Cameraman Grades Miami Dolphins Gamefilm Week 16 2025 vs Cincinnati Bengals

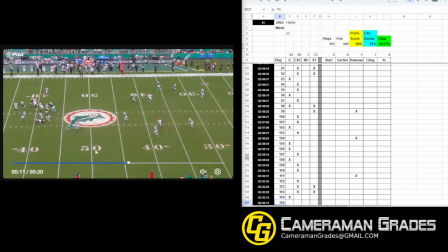3964s
Look at that. Okay, quarterback's nice and tight on that edge, giving a little extra space for the safety, right? As he's running with, look at this guy coming bolting down the field, right? Definitely want to keep up with that. If you can see that out of the corner of your eye, right?
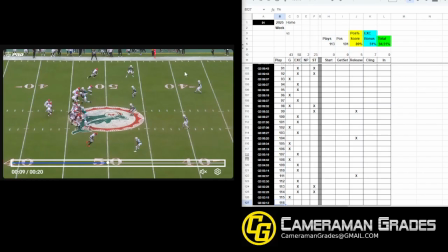3980s
I'm checking the edges here to make sure my safety, my quarterback don't drop off the edge,
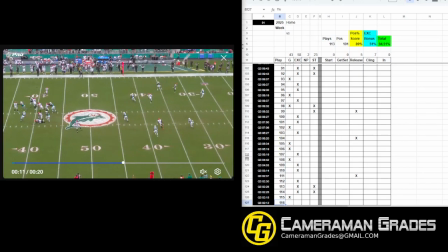3985s
but I see this receiver just at a full sprint at the top of the frame. Yeah, you want to make sure you keep them in the shot, and they do, right?
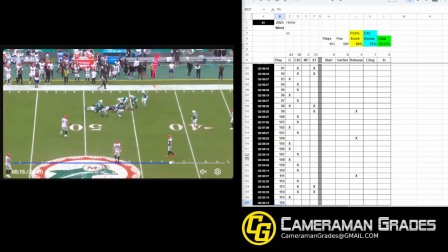3993s
You can see it right up until that point, and once the ball's away, zooming in. So, wow, I love it.
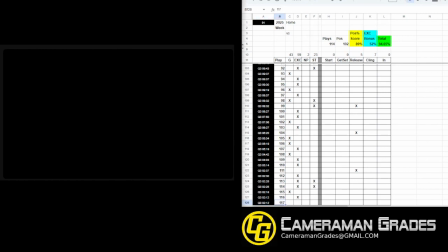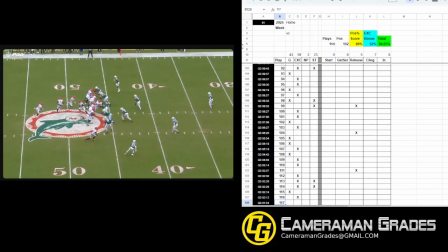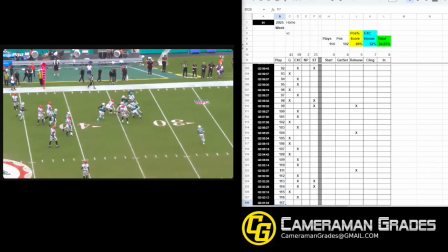4014s
Okay. Run recognition, right? It's a run.
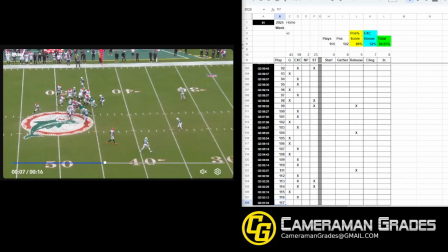4023s
Nobody really running routes. If we're zooming out at this point, if we're zooming out beyond this point, we're going to continue to gain more space. Let's see what happens. Still zooming out and then zooming back in, right? So if you can catch it earlier, right, and recognizing that there's really nobody making those
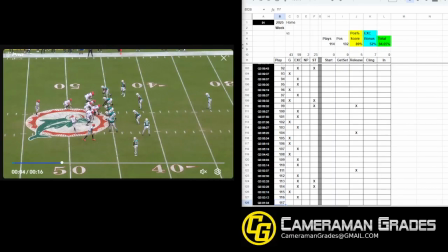4044s
moves to press the edges of your shot,
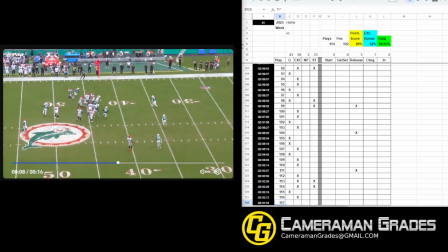4049s
quarterback immediately turns around and just looks to see where the ball went, right?
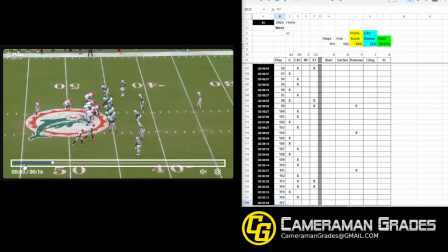4053s
He's not running a rollout fake at all.
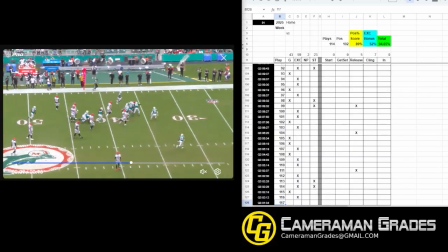4061s
One step, right? So we can just recognize it earlier.
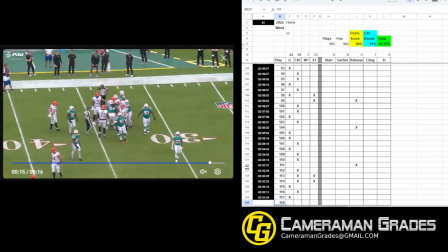4065s
It can make a huge difference just staying in tight and allowing that zoom out as you're doing that.
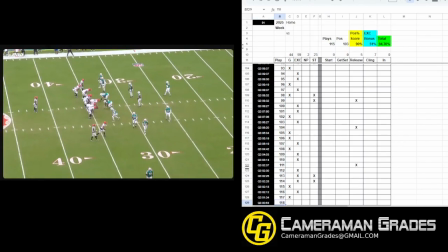4074s
It adds more for the people evaluating it, the players and the coaches, to have to filter out, okay, as they're looking through this, right? And obviously, sometimes it's a necessity.
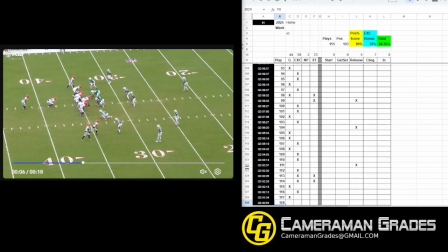4090s
You got to zoom out with the players, right, to keep up with all that, and they can, filter that out and then assess it accordingly. But in this case, they don't need to filter it out if you don't add those adjustments in. In this case, on this play, you do, right?
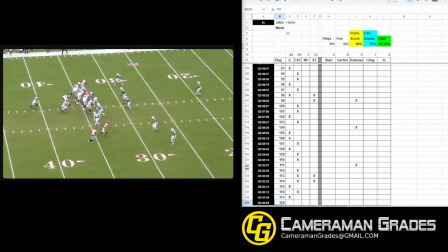4110s
Because the safety is dropping much more significantly than they did the last time until this point right here, right? So you're keeping up with them and then zooming back in at the same speed as the safety. Really great job.
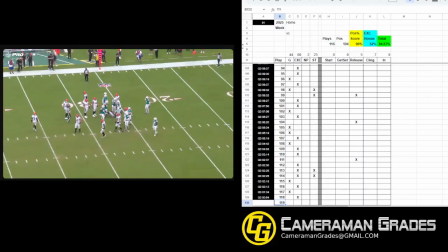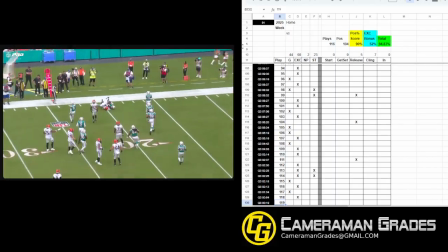4139s
Okay.
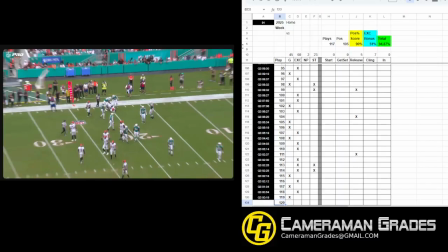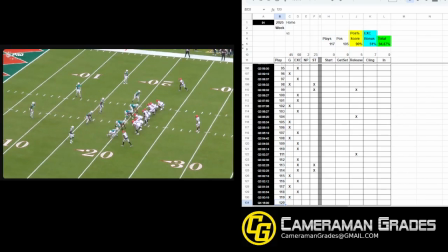4146s
Fourth quarter. All right, heading in. Can the Dolphins stop them from scoring another touchdown here?
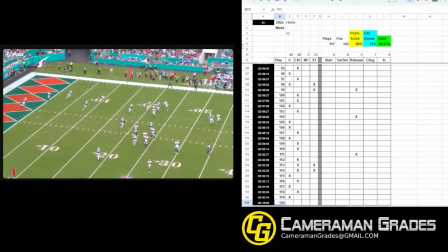4157s
Roll out. Ball's away. Fantastic.
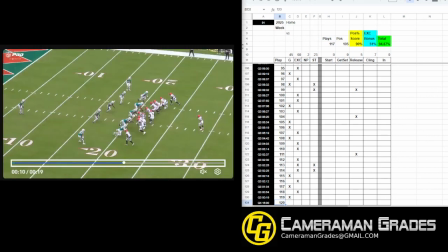4162s
Wow. Okay. So here, edges, right? Here's the edge. Now, is it a run? The run recognition? No, the rollout recognition, right? Quarterback takes that frame,
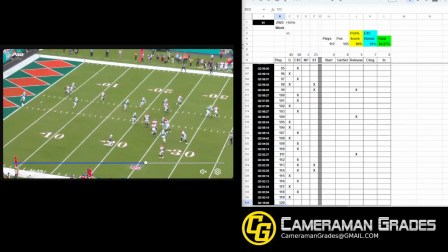4177s
that's edge of the frame, and then the safety's still here, and the safety's now making adjustments according to the routes that are being run, and they're gonna get it to the back, coming out of the backfield.
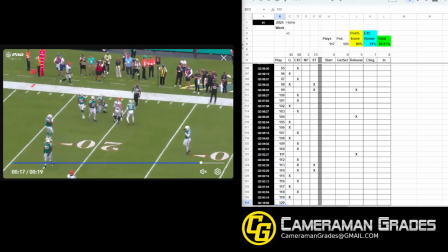4189s
Okay. or the tight end, right? So awesome.
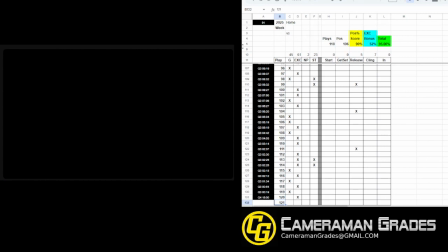4196s
Fantastic.
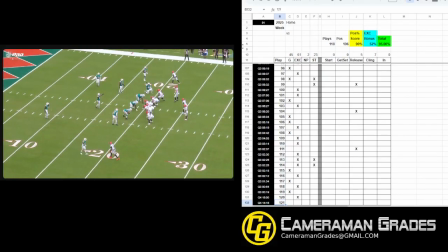4202s
That play was essentially exactly what we saw, previously, but going the other direction once they switched for the fourth quarter.